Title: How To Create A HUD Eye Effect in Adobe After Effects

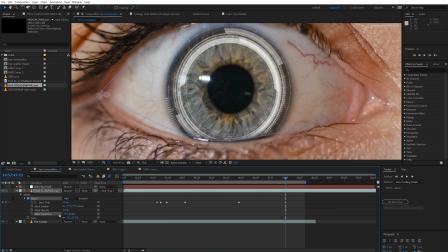4:10 You can also zoom in to get a closer look for some fine details. And we can see here that it's a bit of a harsh cutoff. So by going down to our masking settings, we can increase the feather to make it look a little bit more like this is a natural roll-off within the eye.
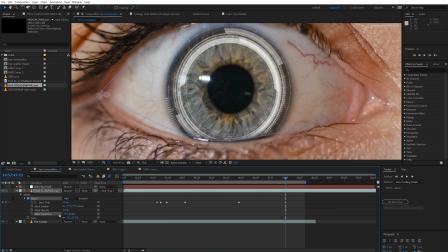4:26 And even down here at the very bottom, you can see that there's this natural line that our graphic is blending into. When you increase the feather, it might bump it over the edge of your mask, so pulling it back with the mask expansion can really help to reduce any spillover.
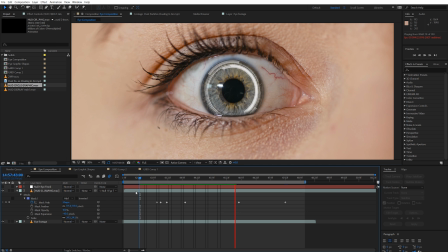4:41 And you can start to see that this effect is really starting to take root. It actually looks somewhat believable. And now that we've gotten past this threshold, I'm going to start adding some effects that are a bit more for fun and for an exaggerated effect rather than for true realism. we're
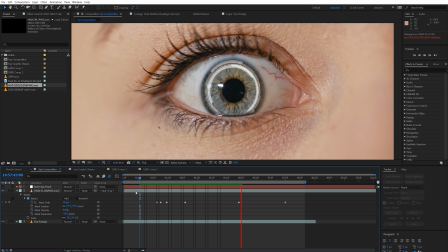4:58 going to be adding a really deep blue glow to the eye to make it look like it's robotic and being illuminated
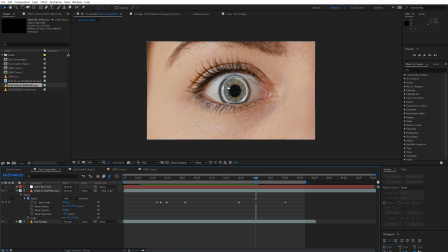5:03 by some sort of light back within the eye. The base of this effect is actually just a solid color.
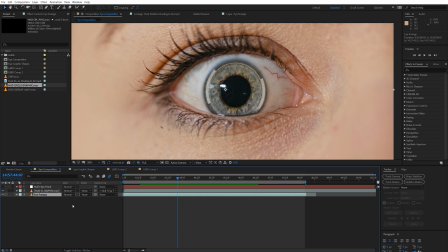5:10 And it's a really simple effect to create. So start by right-clicking and going to New, Solid.
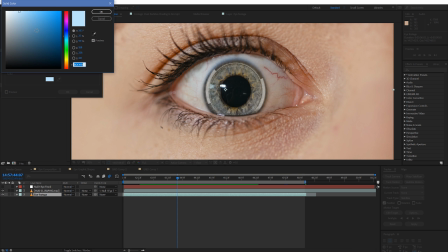5:17 And choose the color of the iris that you actually want to create. Mine is just going to be a light blue. And this should create a blue over top of your entire screen. Make sure that it's below your graphical element and not above it.
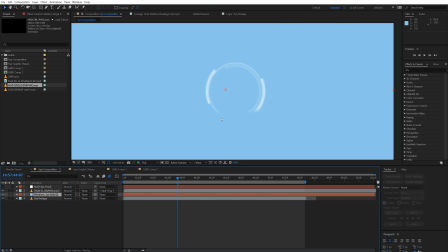5:32 Next up, we're going to use this solid to create a perfectly blue circle.
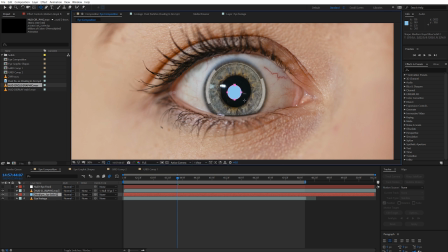5:36 So go to your ellipse tool and hold Control and Shift and click and drag to create a perfect circle, roughly the size and shape of your iris. Place it over top, and then you can use the mask controls to increase the feathering on your circle just slightly.
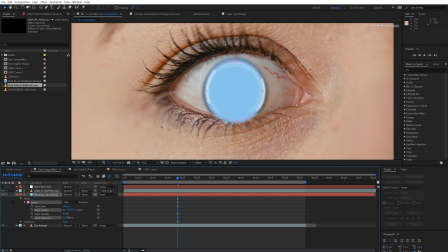5:54 And then you can use the mask expansion to either grow or shrink your mask to fit.
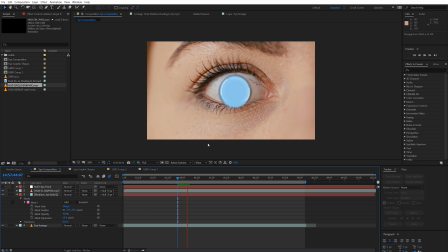5:59 Then when you parent it to your null object to follow the motion of your eye, this is what you should have. It still looks pretty gross, but we're far from done.
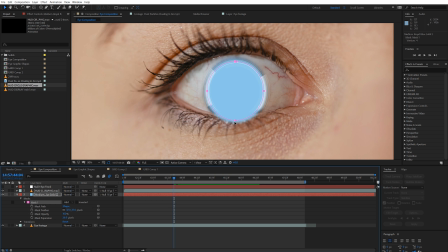6:08 You can see that this blue circle is suffering from what our other graphic was before, spilling over the bottom of the eye. So we just need to take the pen tool and create a similar mask like we did before, outlining the eye, to make sure that it won't spill over the bottom.
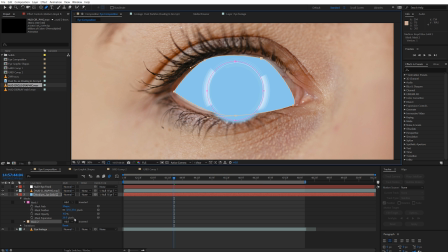6:23 But by default, your mask should be set to add, so this is going to include it within the whites of the eyes. The solution? Set it to subtract, and then click invert. Now it's acting as a boundary to make sure that it only stays within the parameters of the eye.
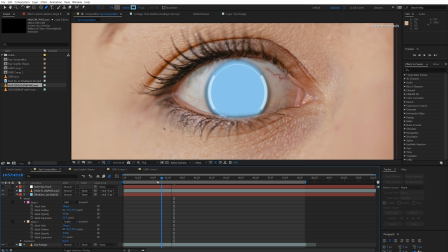6:39 Now you can do some simple cleanup by adding a bit of a mask feather and making sure that throughout the duration of the clip, this effect isn't broken by the closing eye. A simple fix for this is just by going to opacity and keyframing
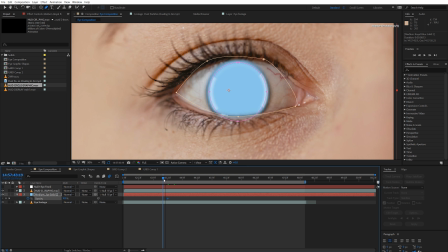6:54 it so that it only starts to show after the eye is already open. Now here's where we start to take the effect from just looking gross to actually looking pretty nice.
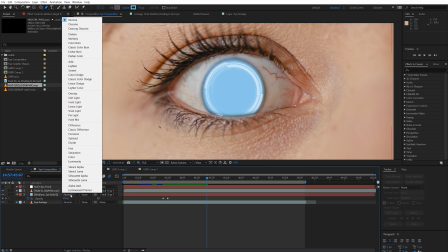7:04 Go over to your modes over on the left, and if you can't see them, you might have to toggle this switch at the bottom.
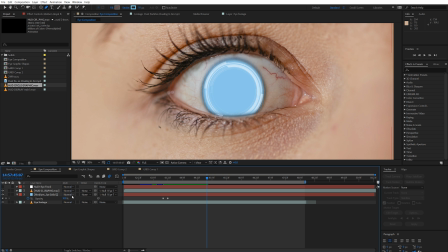7:11 So once you've done that, select the blending mode called Overlay.
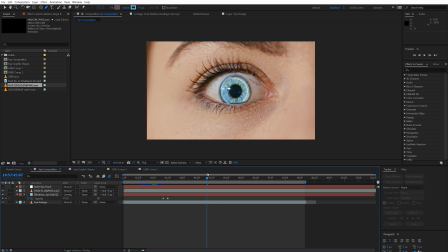7:16 And now you should have the same texture of your eye still present, but it's just got a nice new coat of paint on it. Okay, now is the part where we start to get into smaller and smaller details that make a big difference.
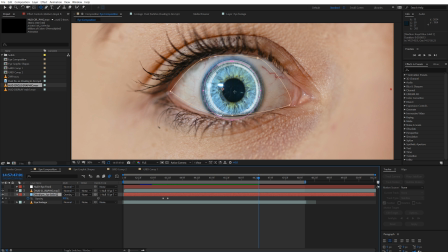7:30 You can see here that our effect is completely covering the center pupil here, but pupils are pure black and not really blue. So we're going to create a mask over top of the pupil here by holding Control or Command and Shift and clicking and dragging to create a perfect circle,
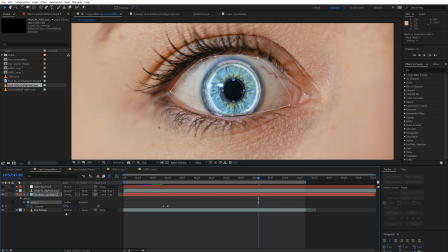7:45 and then set this mask to subtract. Now the pupil is perfectly black, and we can add a bit of a mask feather to make it feel a little bit more natural.
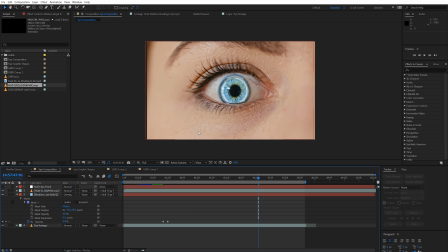7:55 Great! So you can see that in under 10 minutes, we've already taken this effect from looking like normal footage to looking actually kind of cool, and a little bit like a robotic eye.
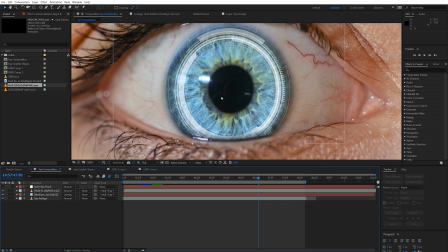8:08 Next up, what I'm noticing here is that the white circular graphics are standing a little bit out too much, like they're drawing attention to themselves.
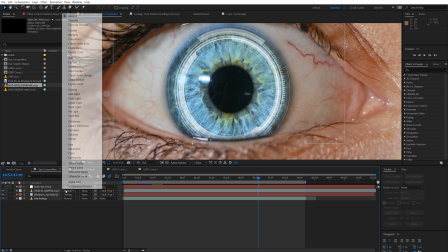8:15 We can blend it in by going to our blend modes and selecting overlay.